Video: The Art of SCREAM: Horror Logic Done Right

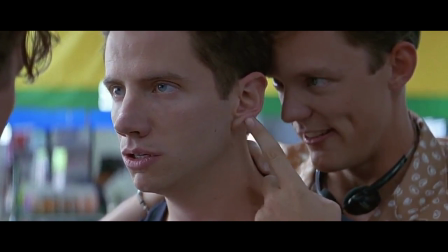(8:12)
Ultimately, they're just everyday dudes, there is no implication they're trained or supernatural,
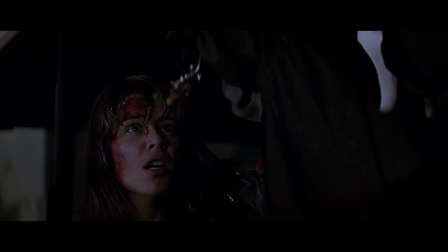(8:17)
they're just as humanly weak as the rest of us, and when Scream came about, rarely did a horror movie ever place emphasis on a killer's weakness,
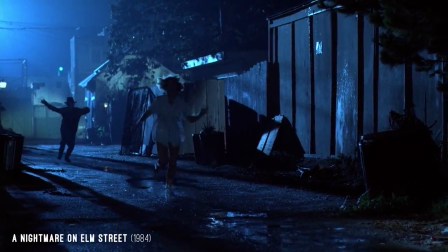(8:25)
and Nightmare on Elm Street again being one of the more identifiable ones of the time.
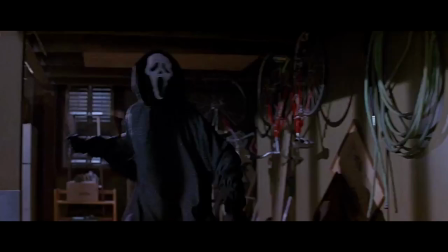(8:30)
In fact, in this scene, the killer is caught by surprise by Tatum's defence,
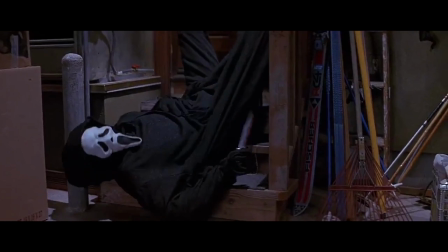(8:35)
yet her attempt to escape becomes characterised by irrational and desperate but contextually appropriate thinking,
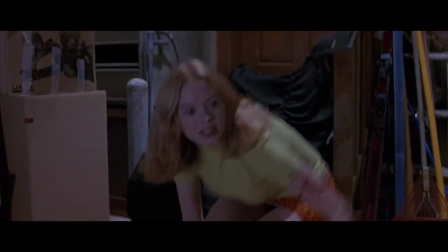(8:41)
allowing the killer to easily obtain the advantage when he was originally being defeated. The same goes for Sydney in this scene, she explains why she hates horror movies,
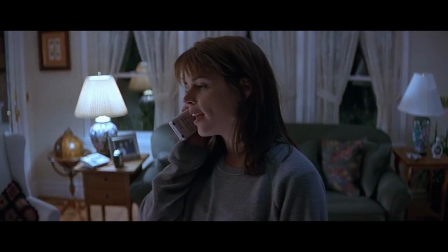(8:50)
and when
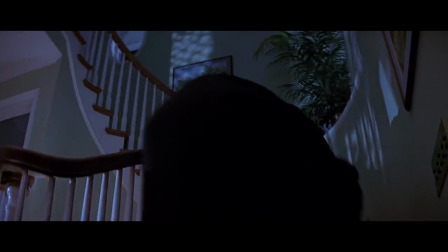(8:58)
the killer chases her, she runs up the stairs doing the very thing she complained about.
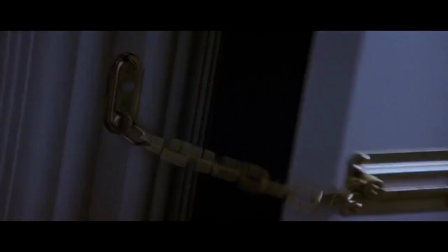(9:03)
But again, it adds a rationale to decisions that in a bad horror movie would be seen as simply dumb.
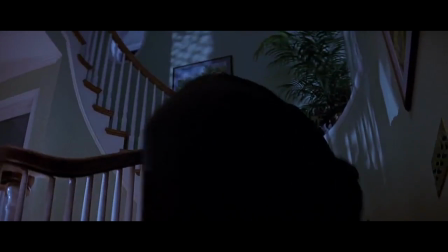(9:09)
It's not so much desperation in this scene, but rather a reaction to not being able to unlock the door and trying to keep her distance from the killer. So when I was a filmmaker, the thing that I find most interesting about this film was its use of temporal logic, or the logic of time, if you want to be less pretentious about it. If you want the in-depth analysis of how time works in film, go read a collection of Sergei Eisenstein books on editing, but they're a nightmare to translate, so go knock yourself out. But what's most interesting about the film is, if you look at the climax, it's the way in which Wes Craven constructs an understanding of how information works in real time. Let me explain. Basically, like Williamson's script, Wes Craven's direction is deeply sophisticated because of how it lets you understand geography and time.
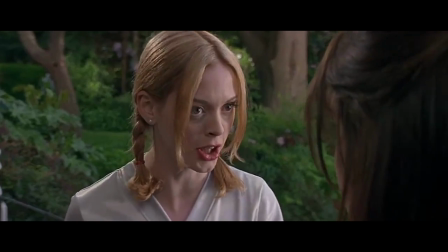(9:54)
Of course, their being two killers answers the question as to how they're able to surprise victims by being able to abruptly Michael Myers their way around the setting,
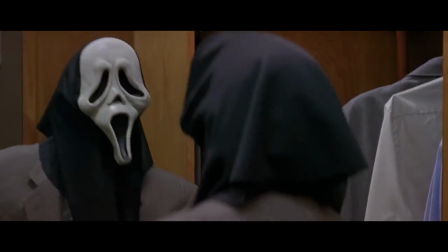(10:02)
but more so, small plot points like killing Principal Fonzie,
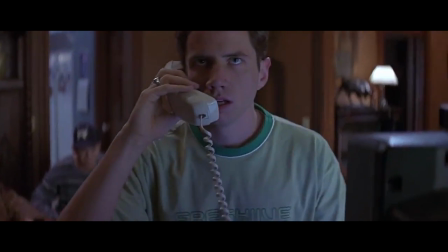(10:06)
a later addition to the script, gives the background characters a reason to exit the party to focus on the central characters.
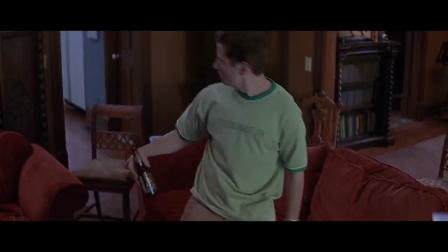(10:12)
And the only reason Randy, who is technically the most insignificant character left, sticks around is because he naturally wants to watch the movie.
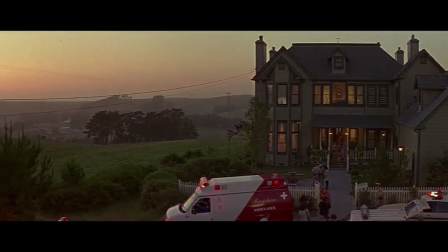(10:20)
The film establishes a distance between the house and the town where the police station and school are located,
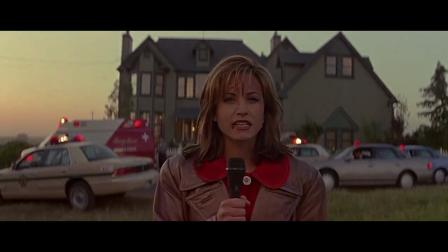(10:26)
justifying the delay until the cops arrive and the ultimate departure of the party guests.
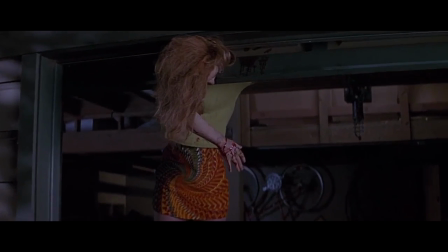(10:30)
While Billy remains in the room, Sidney discovers Tiedem's corpse at the back of the house, hence why nobody discovered the body potentially hours before now.
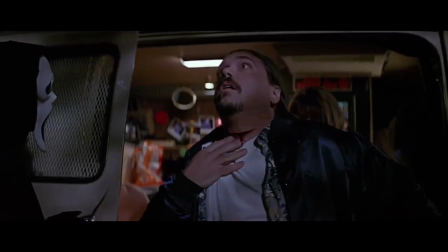(10:39)
The killer being able to get from the house to the van to make a surprise kill so fast is justified by the broadcast delay on the camera established by Kenny,
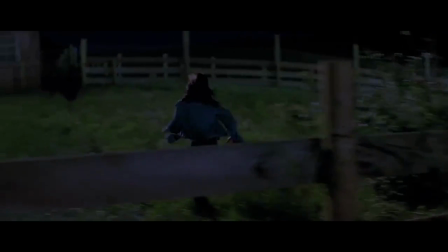(10:48)
manipulating our understanding of the real-time events. As Sydney escapes to the field, this gives the killer a reason to go back to the house to kill Randy,
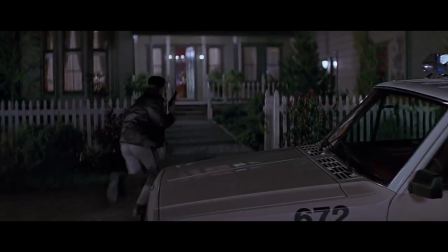(10:56)
who by this point has already left to find everyone, while Dewey enters the house alone and alternates as the new victim,
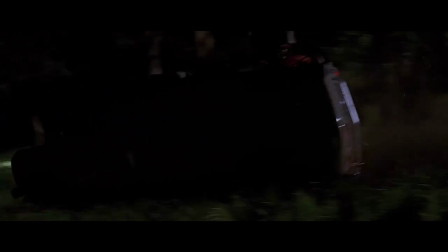(11:03)
after Gail is made unconscious by crashing into the tree where Randy is present.
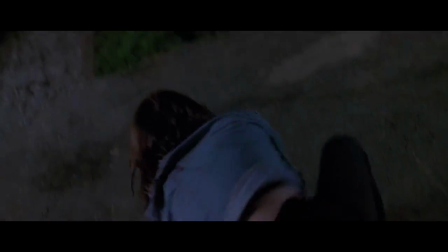(11:08)
Then, seeing the killer eventually run off after Sydney locks herself in the police car,
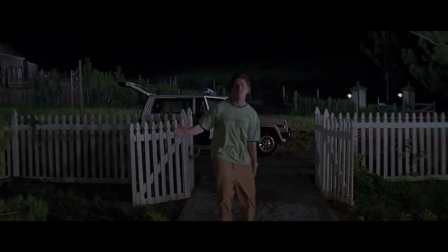(11:13)
we have Randy now appear clearly injured from the fall caused by Giel in the van further down the road,
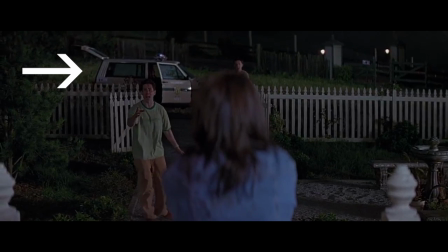(11:18)
and of course, Stu comes back from where the killer supposedly ran off to, now covered in sweat,
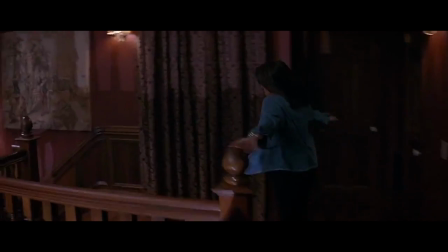(11:24)
reinforcing him as the killer considering the killer already knew perfectly how to navigate Stu's house to begin with.
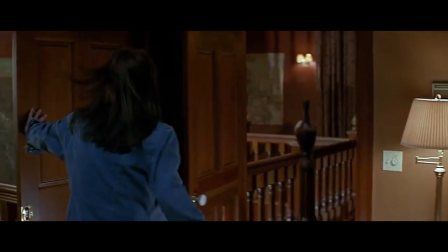(11:31)
It's so obvious and the flow is invisible to the audience, but you can certainly appreciate the meticulous choreography in the visual storytelling in this climax.
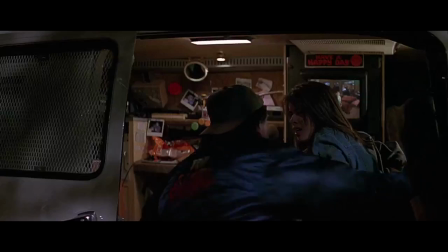(11:39)
As simplistic as the sequence of events are, they all serve to reinforce how and why things happen in the order that they do.
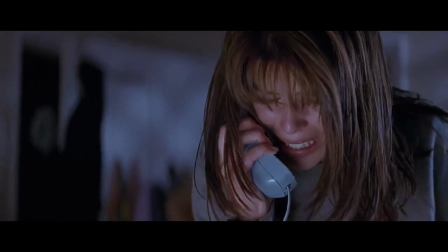(11:47)
And it's not the only good example. When the killer is chasing Sidney earlier in the film,
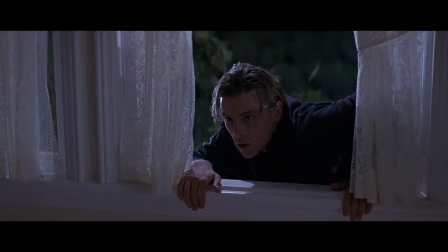(11:52)
having Billy appear almost immediately after the killer runs away establishes an
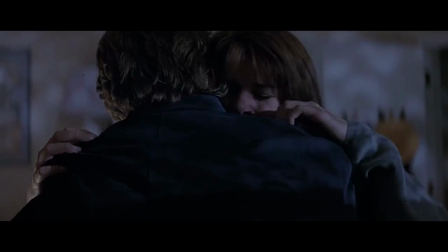(11:57)
alibi both in terms of the story to throw distrust at Billy and ultimately take it away,
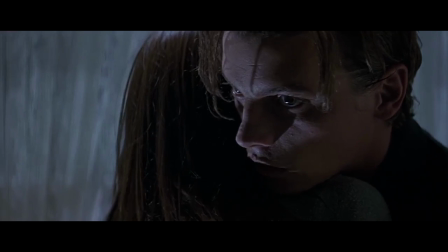(12:01)
and also to keep the audience guessing because of the abnormal relation given to time and location.
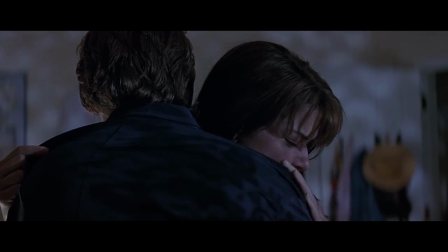(12:07)
In such a grounded world, it's impossible for Billy to get from here to here in a matter of seconds.